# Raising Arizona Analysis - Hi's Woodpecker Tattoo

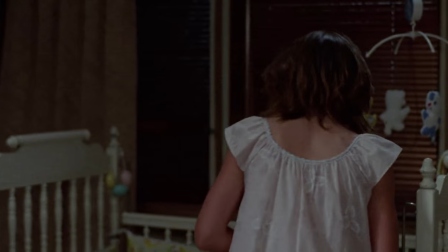High quickly realises his dread of fatherhood is correct, and this is further amplified when the two brothers turn up, reminding him of his gang.
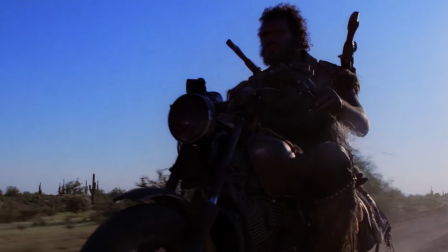He soon falls asleep, and the narration over his dream is purposefully misleading, as he tries to trick us into believing that he wants to be a father, but we know that this is a lie.
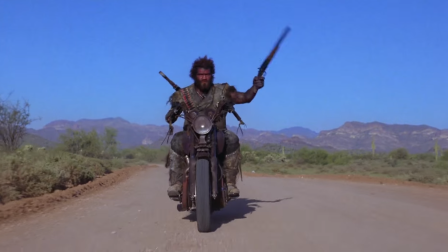High is not actually scared of Lenny, but rather he is fighting the appeal of becoming Lenny.
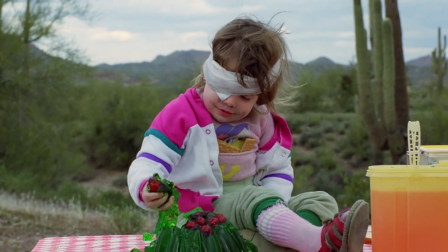When he wakes up, he has a horrible day meeting respectable friends, and his urge for crime is too strong, and he turns back to robbing a convenience store.
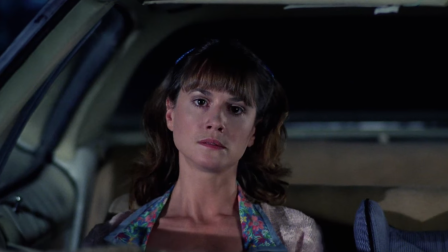Ed saves him, but reprimands his actions.
That son of a bitch.
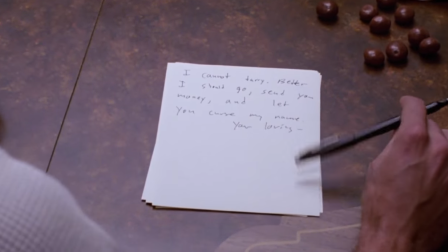Still the urge is there, and later that night he decides to take up the brother's offer to return to their gang.
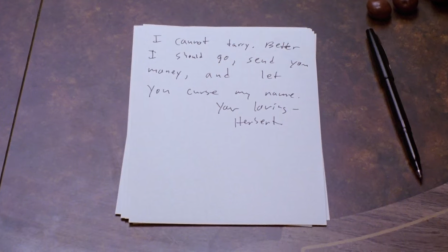And he writes a letter expressing his criminal desires and intentions to Ed. This is the very night that we see Lenny first approaching the domicile.
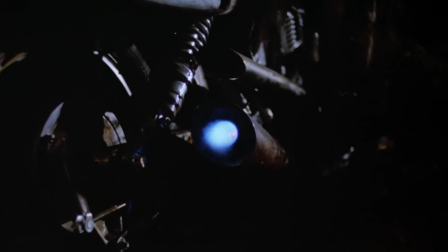On the surface of the film, Lenny should have logically entered and taken Nathan then, yet he doesn't.
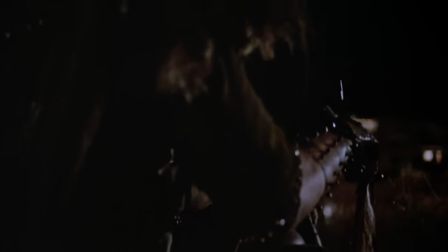This is because Lenny symbolically represents High's desires resurfacing.
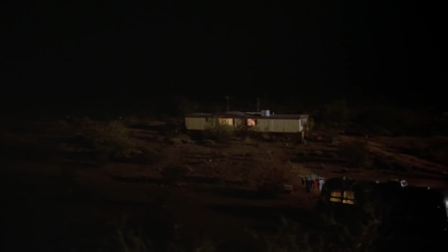As High falls asleep writing the letter, we see a shot of Lenny resting and there's a baby crying in the backgrounds.
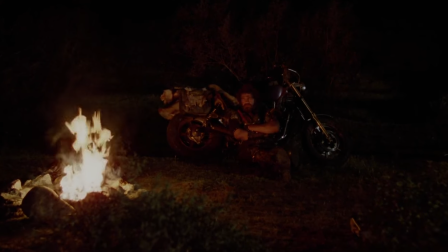This shot represents Nathan crying in the middle of the night and needing help, and High's newly returned criminal nature happily ignoring him.
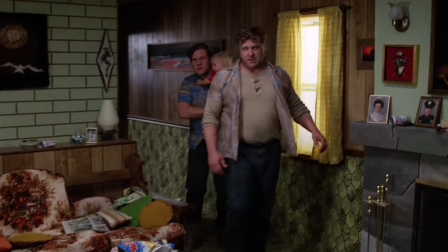When day breaks, the plan falls apart almost immediately as the two brothers betray him. High decides to turn away from the Peckwood gang and he wants to fight for Nathan and Ed.
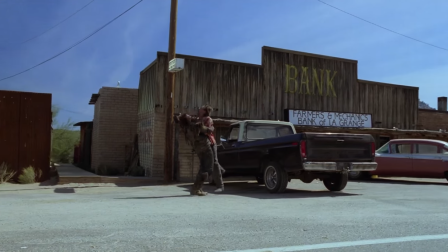In the climax of the film, we see him physically fighting Lenny. His desire to turn back to crime is relentless and grabs him strong.
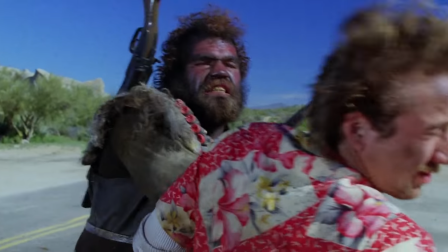We can even see his head being batted back and forth, just like when he was originally dreaming and trying to fight the appeal of Lenny.
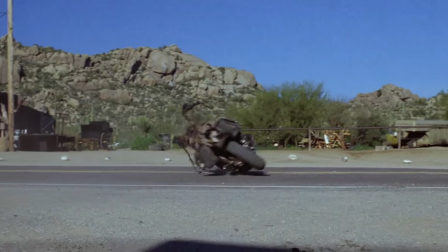But in the end of this fight, Hai manages to defeat him and kill it. The reason why he wins this time is because in this fight he has a purpose of fighting for and protecting Ed.
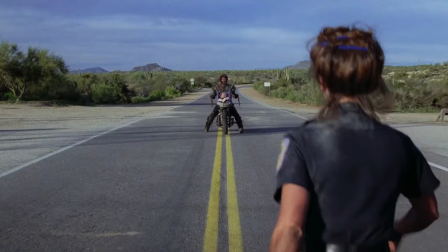We can see Ed wearing her police uniform. This is unusual because at this point in time in the film, she wasn't a police officer.
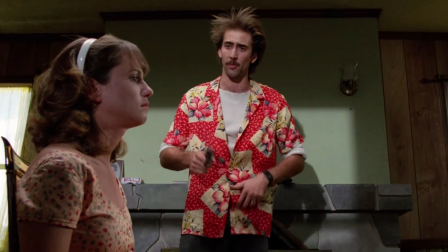And also when she found out that Nathan was stolen from her, she was wearing a different outfit. Ed changes into her police uniform, and this is a symbolic guide for Hai.
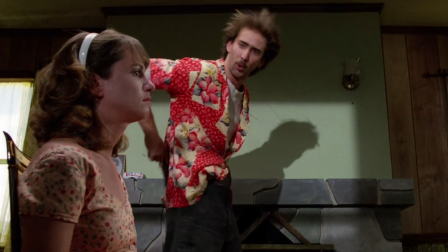If Hai wants to stay in his marriage and hence family life, he must choose to live his life within the law, and must destroy his law-breaking behavior, which he does.
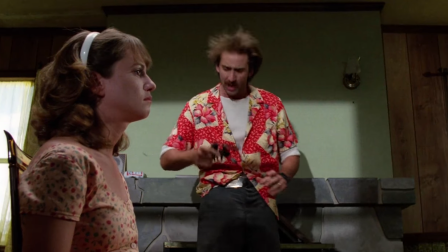It seems like the film has been building up to a happy ending that we all want to see. Even though Hai and Ed's marriage is still troubled, this is still something that can be resolved.
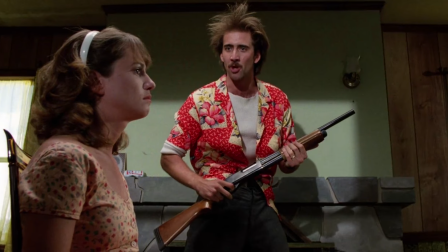But when we study Hai's final dream, not everything may be as it seems.
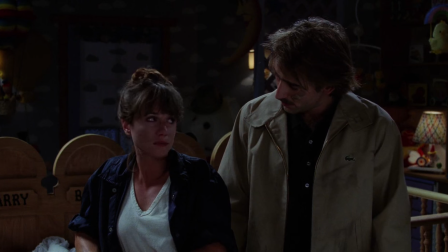In the end, Nathan Jr. is returned back to the Arizona household, and High and Ed both go to bed questioning their marriage.
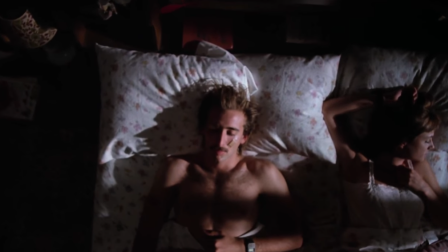We know that High is an unreliable narrator, so we can't be sure how much truth is in his premonitions, but he does imply that the two stay together and they have their own children.
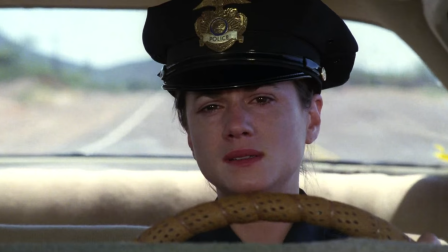I do believe that, in him defeating Lenny, High has killed the criminal impulse within himself, but I don't believe that he stays married with Ed.
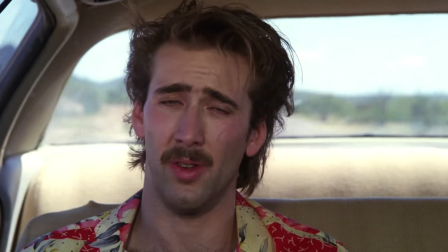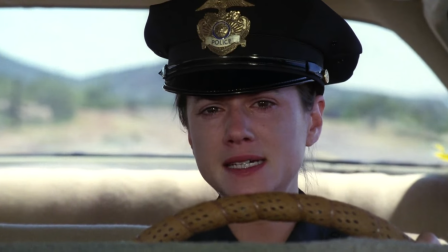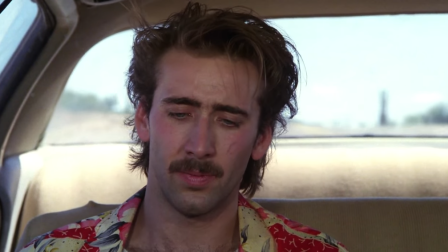Ed.
Ed's opinion is so determined, and we can see that High is completely blindsided by it.
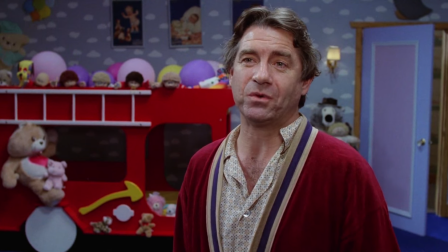It seems so unwavering and I don't think that he'd be able to change it, nor would Nathan Arizona's pep talk convince her to stay with a man that she no longer loves.
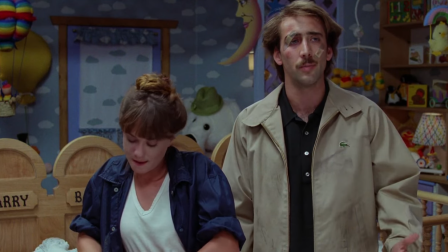What's her reaction when High tries to explain their breakdown and calls her selfish?
I think the wife and I are splitting up.
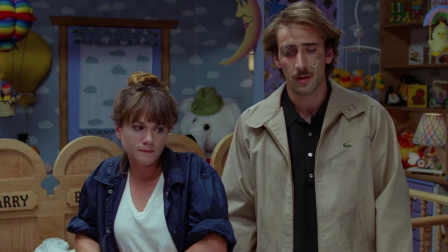Her point is that we're both kind of selfish and unrealistic.
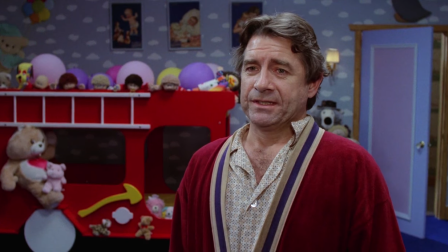Furthermore, there is also the problem of her being barren, and this is another barrier to Hai's dream coming to fruition.
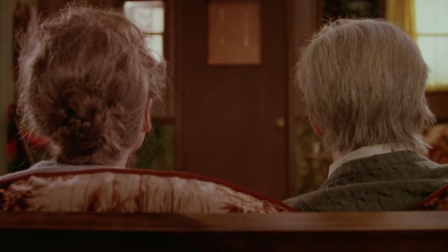I believe that Hai is having a dream about himself, but the lady in it isn't Ed. We never see her face in his dreams, so she could be anybody.
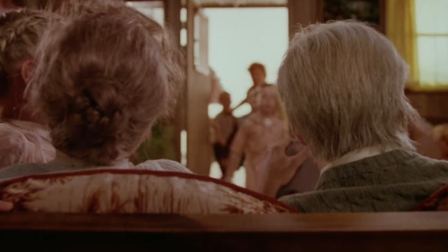When Hai's future daughter enters, she acknowledges Hai as dad, but she skips saying mum, to whom we presume is Ed.
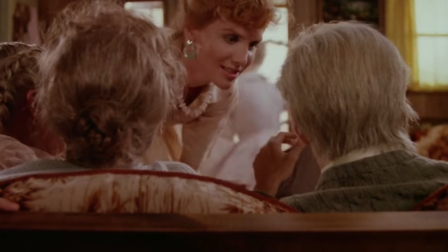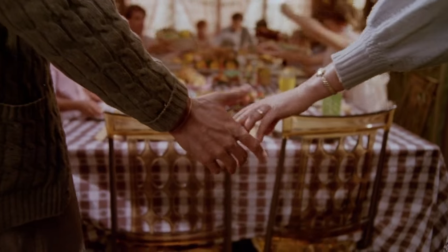This symbolically suggests that our presumption is incorrect, and the woman in front of us is not Ed. Near the end of the dream, the two stand next to each other and hug.
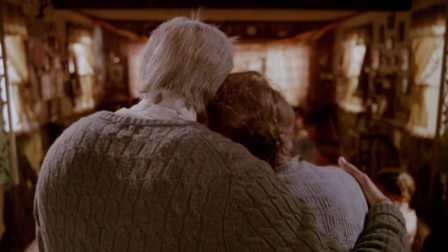In this shot, their height difference isn't that large. But if we look throughout the film, High and Ed do have a huge height difference.
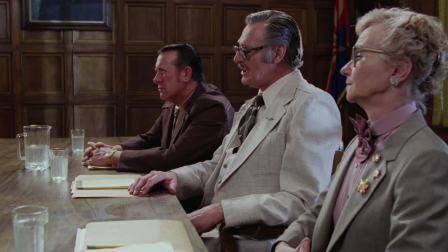Also one of the most unusual lines in narration is at the start of the film.